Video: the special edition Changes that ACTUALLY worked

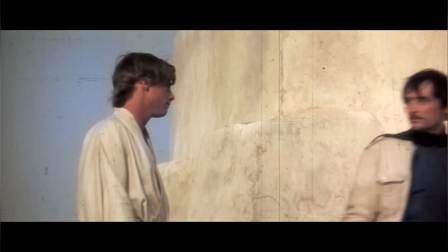(3:32)
He has this opening scene on Tatooine with Luke that could have been in the movie but was taken out,
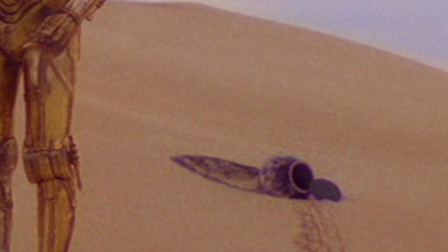(3:37)
which makes sense for pacing and stuff and a lot of people seem to not understand with these deleted scenes and I always see the comments on YouTube whenever I'm researching these videos they're like
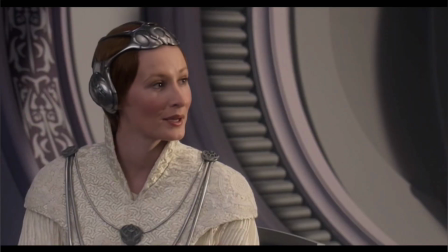(3:46)
this should have been in the movie I mean why isn't in the movie but the thing is that a lot of the times it's for pacing and
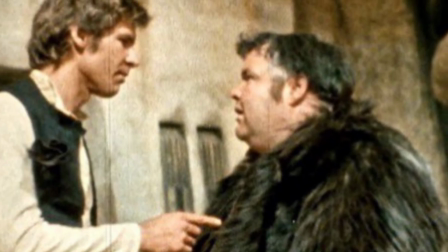(3:53)
it's just unnecessary stuff that if it was in the movie you probably would be saying the opposite still even with that said though I still would
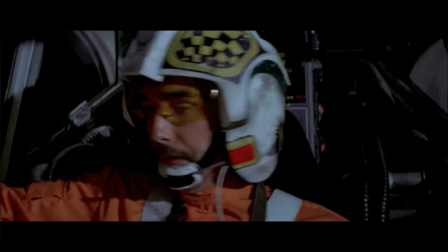(4:00)
love to see more figs in the movie and yeah I mean he's a great friend of Luke that dies here and it can it's pretty
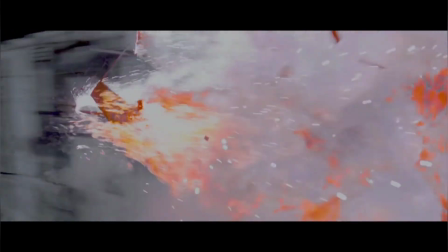(4:07)
impactful if you care about the character but until they put this one scene in there it's kind of like oh this guy died I mean who cares and
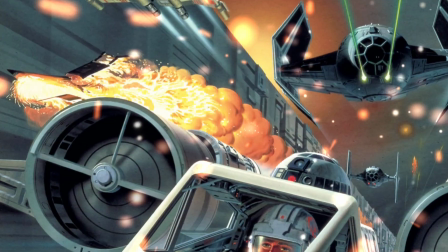(4:13)
that's one of the most important scenes in the movie so it's kind of sad that they didn't even have that sacrifice there or one of the big deaths
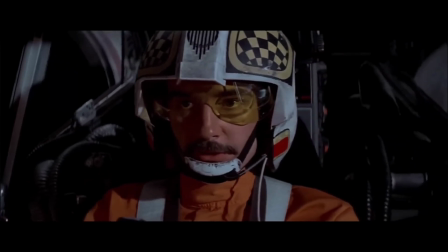(4:19)
they're supposed to care about you wouldn't have even cared about in the original version because you don't know who Biggs is now it is implied
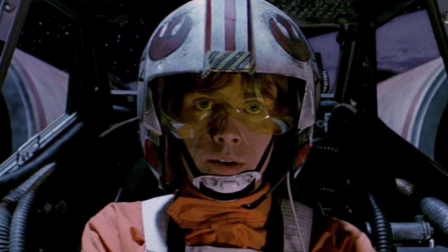(4:25)
that Luke cares about him so this is arguably enough but it's still a good scene to add in there.
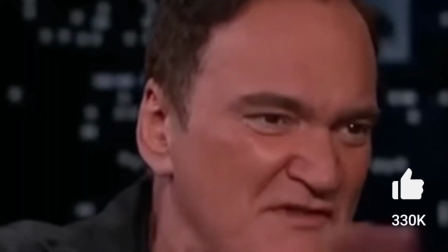(4:30)
Another great change from A New Hope.
A perfect movie kind of crosses all aesthetics to one degree or another.
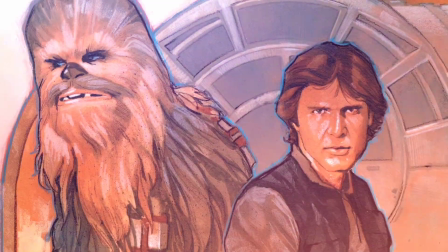(4:35)
Another great change though is when we have that iconic moment with Han and Chewie that was for about 20 years not so iconic.
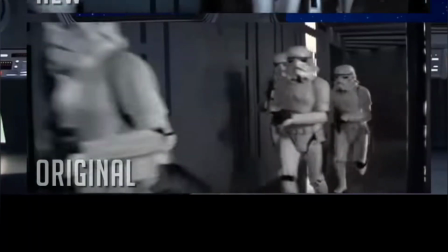(4:45)
So in the original Han,
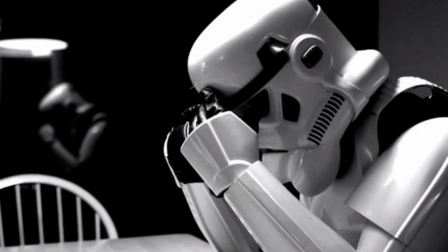(4:47)
he chases a stormtrooper down a hallway before coming to a dead end with not one stormtrooper, but you're not going to believe this, five stormtroopers.
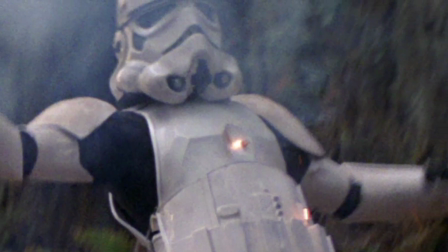(4:57)
I know, crazy stuff,
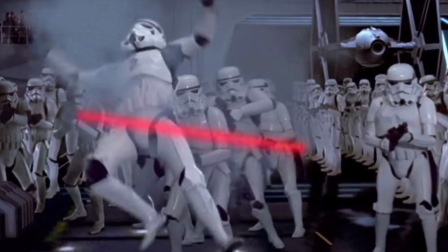(4:58)
but this would later be changed to a hangar full of stormtroopers that would make this moment much more epic and just genuinely a lot better in my opinion.
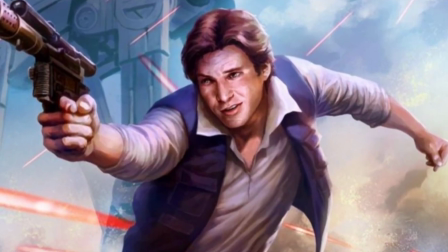(5:07)
And I mean you really have to appreciate how quick and simple of a scene this is that it still establishes Han as a character to a T.
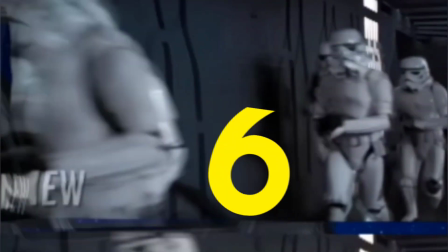(5:14)
And it is a little weird in the original that Han's chasing all these stormtroopers down the hallway and then he stops so once those same stormtroopers
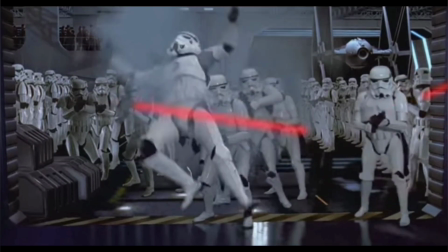(5:22)
get to the end it just doesn't make nearly as much sense so it logically it's also a lot better in the newer version.
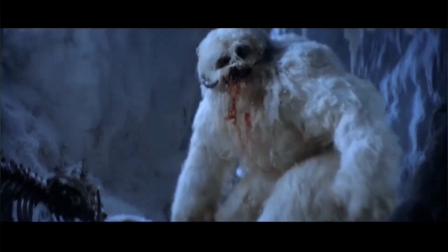(5:29)
The wampus scene is a tricky one here, but also one that I think is greatly improved by the changes and is made even more iconic at the end of the day.
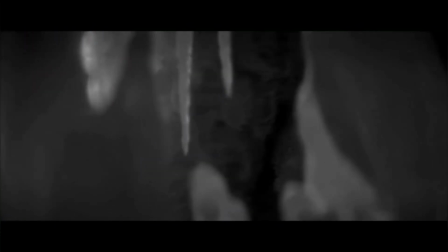(5:38)
In 1980, the wampus scene was to a Jaws style approach with basically not showing
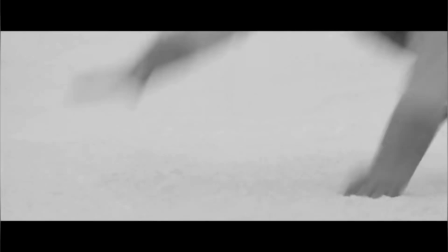(5:43)
the creature whatsoever other than a few hand and face shots during the initial attack.
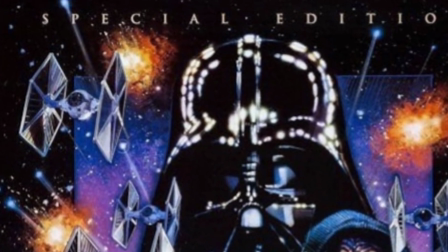(5:49)
But later in 1997, yet again, where it seems most of these changes took place,
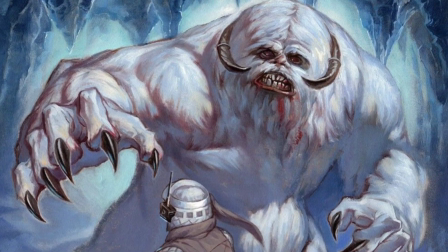(5:54)
the creature is given many more wide shots so that we can see the whole thing, including after Luke cuts its arm off.
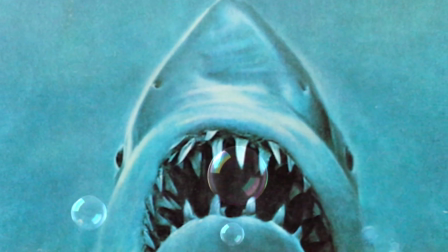(6:00)
And while I definitely love the approach of not showing the threat at all to build suspense, I mean, I literally based an entirety of a film I made last year around that concept.
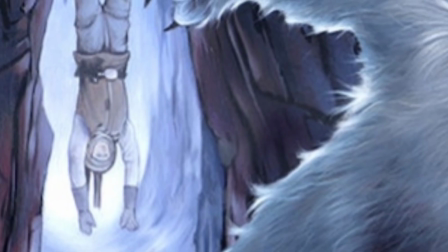(6:09)
I also think the newer version shows the wampa and shows how close it is to Luke, who's dangling there,
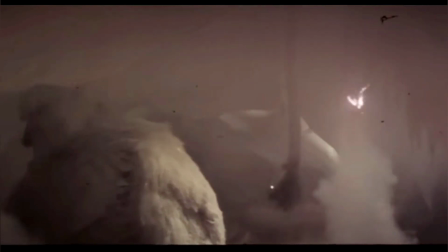(6:16)
which makes the scene way more tense and scary, and definitely stuck out as one of my favorites when I was very young,
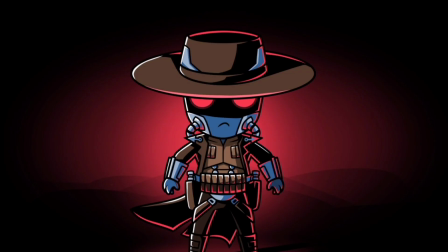(6:22)
even more young than now.
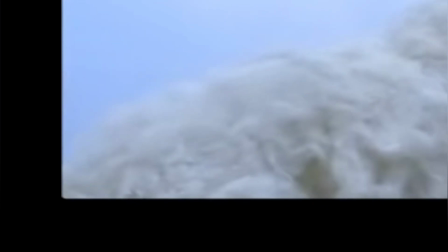(6:25)
Also, I believe there was a really bad mistake on the operators of the creature's arm in the original that you can see,
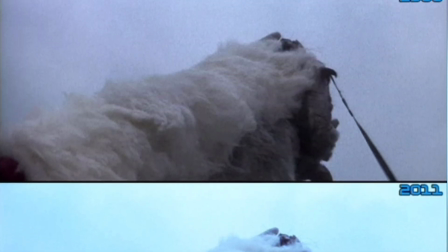(6:33)
and it just really sticks out. It feels weird to me. I don't really understand how they would make that mistake. You feel like they would see that.
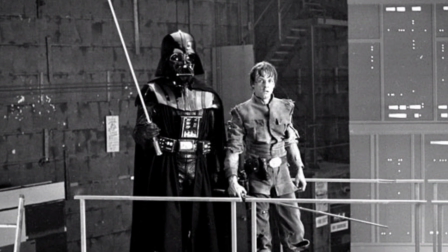(6:39)
I also understand that this was 1978, 79, when they were filming this, and they were in like Norway or somewhere crazy like that.
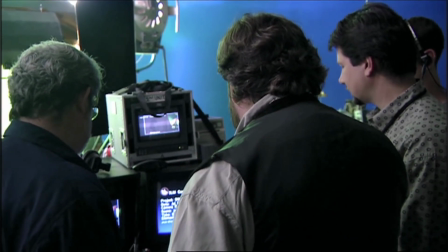(6:47)
Really cold place, of course, and they probably didn't have a bunch of screens just showing them the shots they're getting so they probably had like one chance at this and said it is what it is.
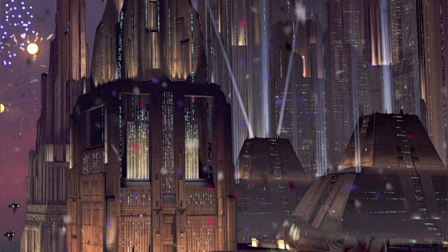(6:56)
Next up we have new planets and other than Naboo added in 2004
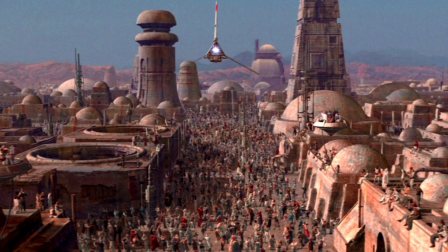(7:00)
everything from this entry was also added in 1997 like many of the
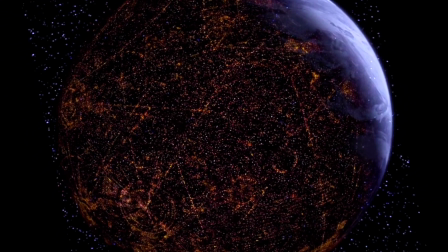(7:05)
others and the new planets of course refers to in Return of the Jedi when during the celebration
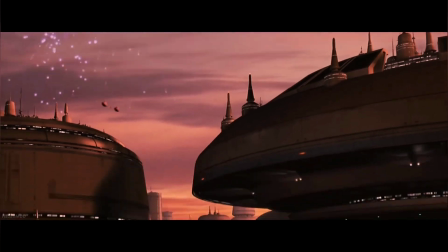(7:10)
we now see multiple upon multiple planets celebrating the destruction of
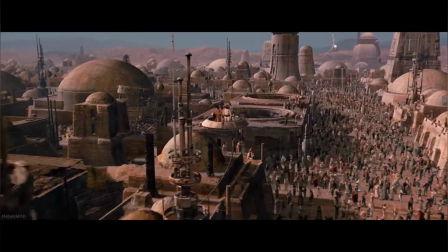(7:14)
the second Death Star and the beginning of the end of the Galactic Civil War.
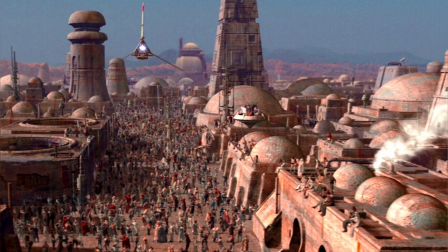(7:18)
This includes Coruscant, Bespin, Tatooine, and Naboo on top of Endor like you already know.
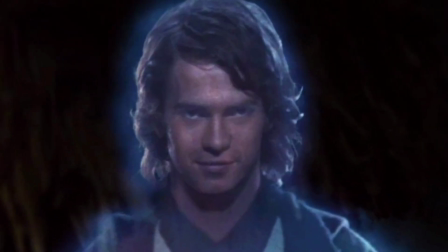(7:24)
This addition, like the change of Hayden Christensen's likeness that I talked about earlier,
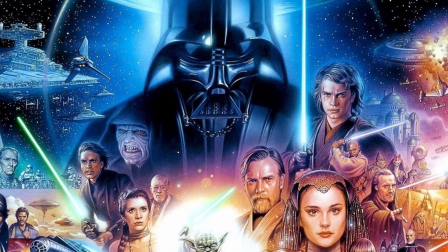(7:29)
makes the saga feel like one piece and really emphasizes how this
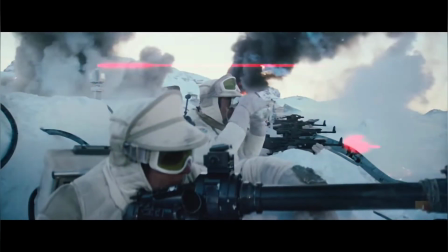(7:34)
is the end of not only the original trilogy but also the prequels as well.